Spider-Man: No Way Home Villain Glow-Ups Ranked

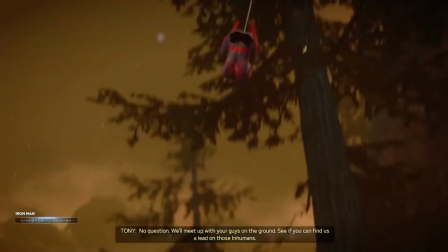9s
What's up everybody?
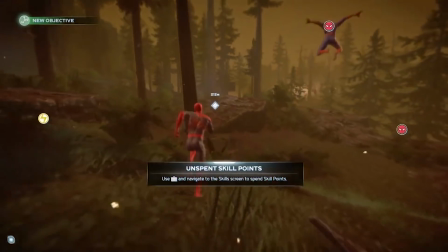11s
In today's video, we will be ranking the 5 Spider-Man No Way Home villains based on their design glow-ups.
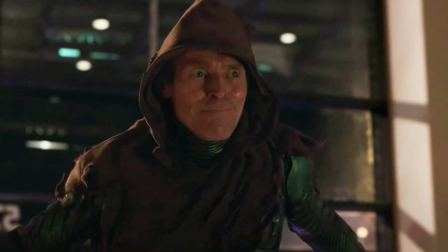19s
So basically, their No Way Home designs versus their original film designs.
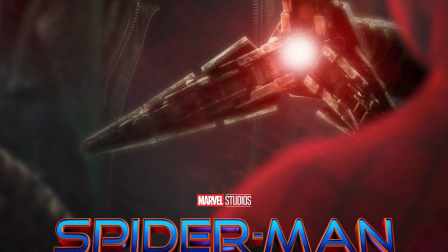25s
Now, if you haven't seen Spider-Man No Way Home just yet, this video might contain spoilers,
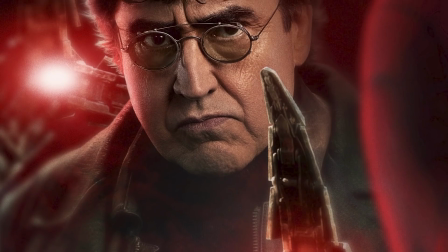30s
so, you know, if you don't want anything spoiled, well, watch the film first. Do yourself a favor, it's really good.
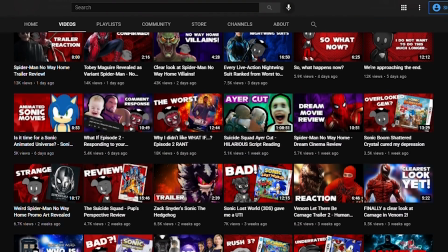36s
And just a reminder, these videos are made possible by my supporters on this platform,
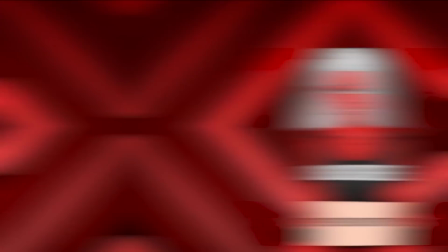41s
so if you do want to support me, be sure to hit that big, beautiful subscribe button.
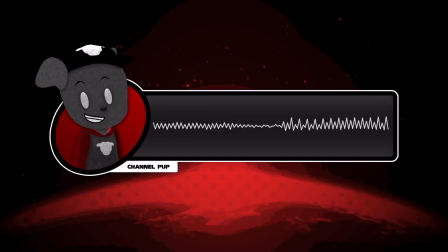45s
And be sure to check out the Patreon link in the description below. So, in 5th place, bottom place, is the Sandman.
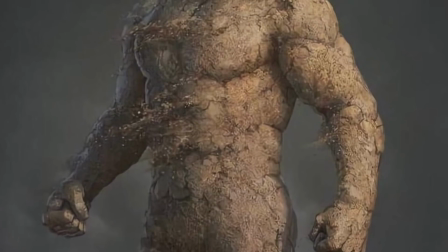53s
The reason he's bottom place is because I do not think that this design change was a glow-up.
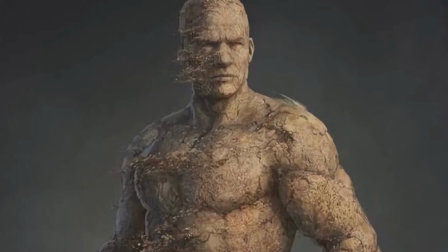59s
Quite the opposite, but I understand why they needed to do it this way.
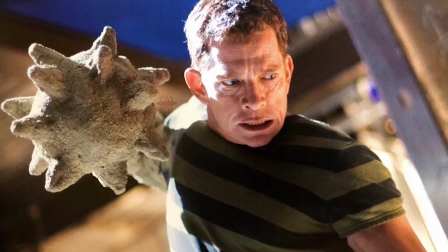64s
In Spider-Man 3, for the most part, Sandman was still Thomas Hayden Church making a physical performance,
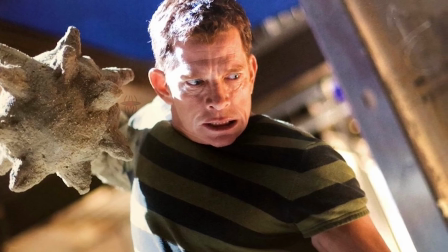70s
but his limbs would turn into sand-like objects and weapons.
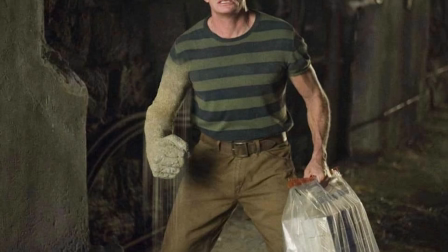74s
And he could transform himself into a being made entirely out of sand, but he only did that on special occasions.
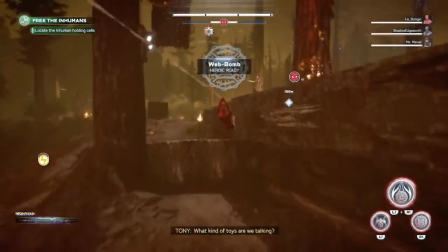81s
Now, with Spider-Man No Way Home, it was made at a rather complicated time with the pandemic going on and everything,
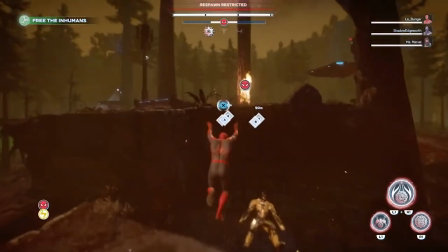87s
so certain actors couldn't necessarily attend shooting, and to work around that, they made Sandman an entirely CGI character,
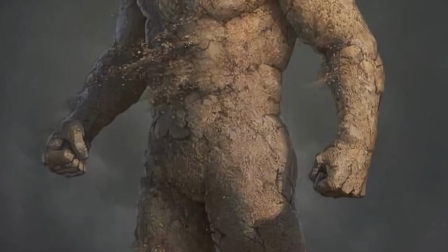95s
with Thomas Hayden Church providing the voiceover.
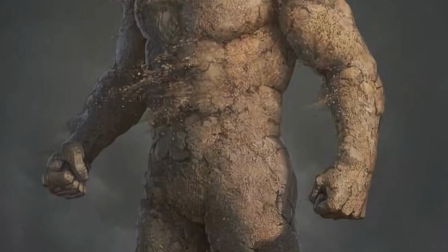98s
Now, I appreciate, though, that they did give this Sandman the overall likeness of Thomas Hayden Church,
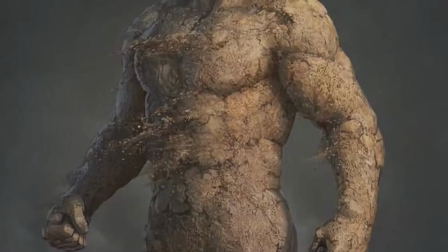104s
as opposed to just making it a purely Sandman. And I think this is a good little workaround.
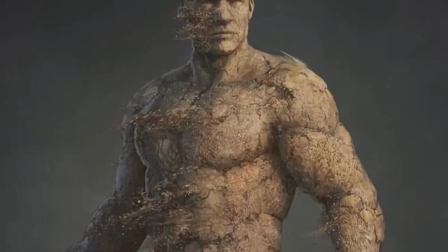109s
It in no way impacts the film in any negative way or anything like that, but I personally don't think it compares to a physical performance.
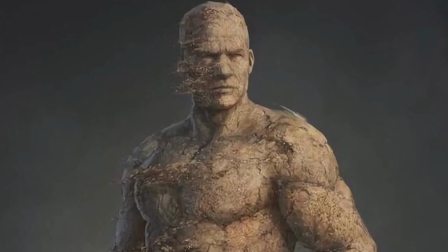118s
And I think the Spider-Man 3 counterpart just has more of that sort of comic booky Sandman look with the green sweater.
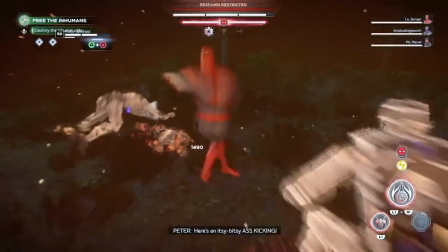123s
Of course, we do get a tiny little bit of that in archival footage at the end of the film.
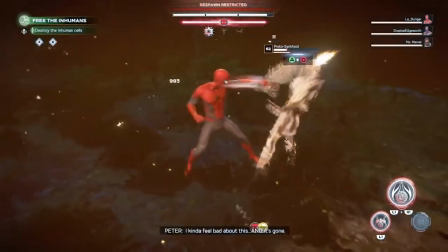128s
But as it is, yeah, Sandman, he's a glowed down, unfortunately. Not a massive one, it's not contentious.
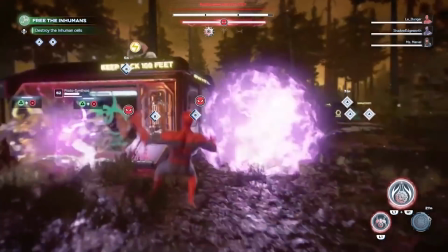135s
This is just, for the sake of this video, I would say, yeah, I prefer the Spider-Man 3 version.
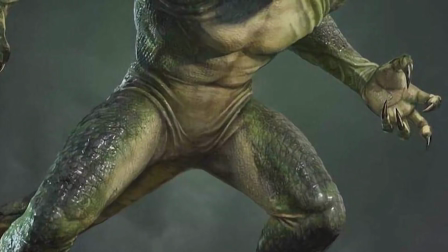140s
In 4th place is Lizard, who's pretty much unchanged, to be honest.
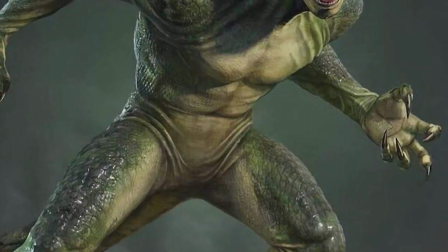145s
I don't know if I'm supposed to even include him on this list,
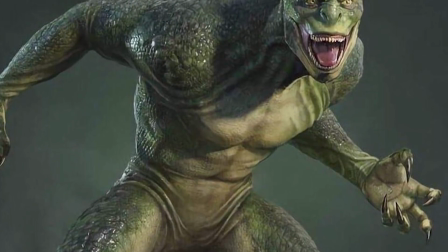147s
because it's ranked based on their appearances compared to how they looked in the original, and he basically just looks the same.
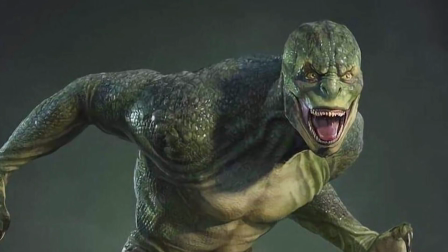154s
I think they've darkened his eyes a little bit, made them look a little bit more reptilian, which I really like.
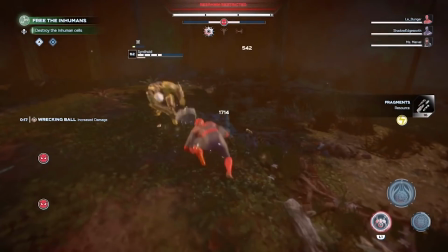159s
But on a whole, I'm indifferent. It's the Lizard, as he appeared in The Amazing Spider-Man 1.
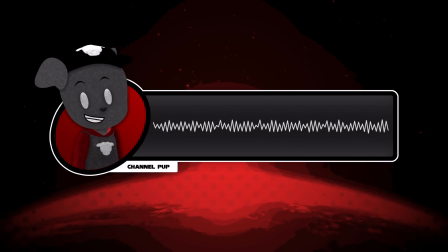165s
Yeah. In 3rd place, we have Doc Ock. So, Doc Ock's design in Spider-Man 2 was already a pretty clever way of kind of bringing Doc Ock's design up to date at that time.
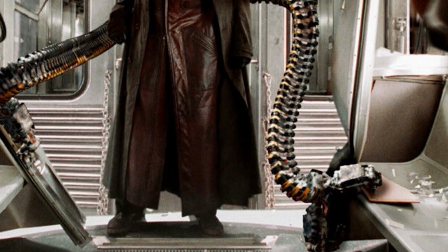179s
However, it is definitely safe to say that through the lens of today, Doc Ock in Spider-Man 2 was very much a product of the Matrix era of film.
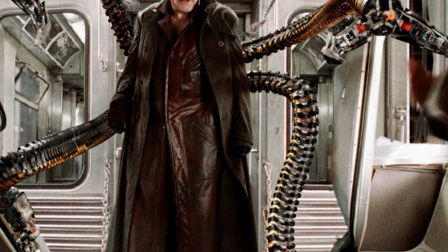188s
That nerdy guy in a hazmat suit look that we had in the original comic books was traded in for the long trench coat and round shades look,
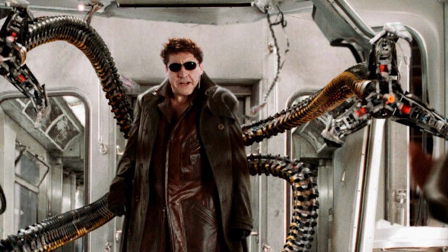196s
which was kind of a good way of making a villain appear in the early 2000s, and I would still say it holds up pretty well.
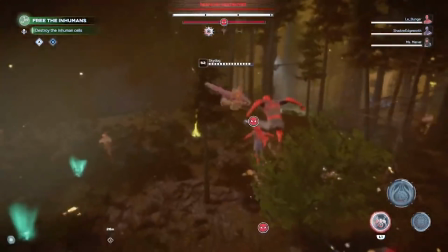202s
Although I will say when you watch Spider-Man 2 and this guy rocks up in this outfit, you will be going, yeah, he kind of looks a little Matrix-y.
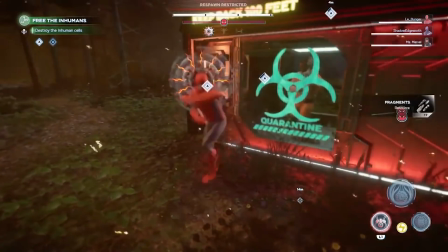208s
I would have been perfectly fine if Spider-Man No Way Home kept that,
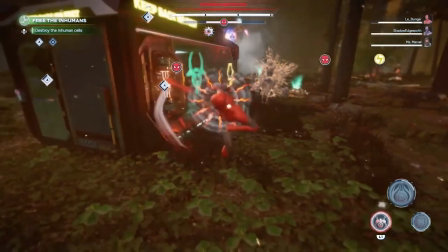212s
but they did an ever so slight and subtle update to this suit to bring it up to date with modern sensibilities.
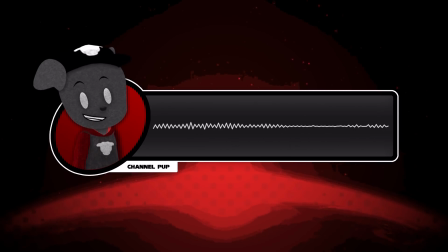219s
But it's done in just an ever so slight and very tasteful way.
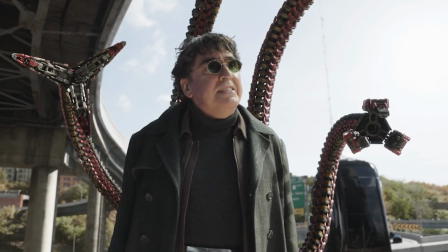223s
Doc Ock's trench coat is now a bit of a brighter shade of green to fit with the more comic booky aesthetic of the MCU.
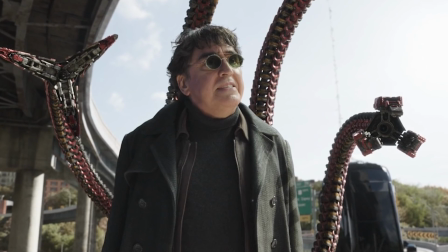229s
That's not to say that the aesthetic of the Sam Raimi Spider-Man films wasn't comic booky,
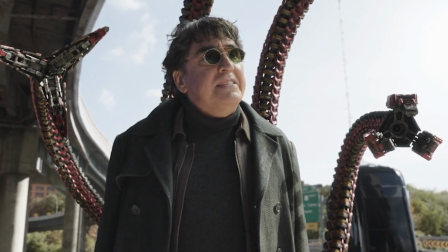233s
but I think the MCU kind of ramps things up with the colors paying homage to the comic books.
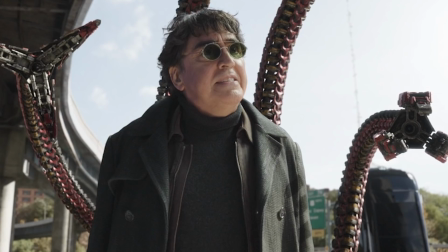238s
And the big brown leather coat that he wears under his big green coat is now worn open.
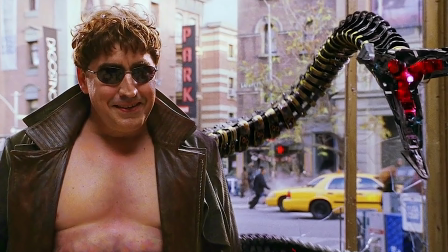244s
However, rather than exposing his chest like it did in the originals,
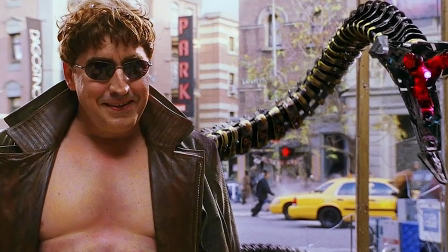248s
which is actually a bit gruesome because you can see where that Ock clamp thing was cutting off circulation around his chest, this film gives Ock a nice tasteful turtleneck.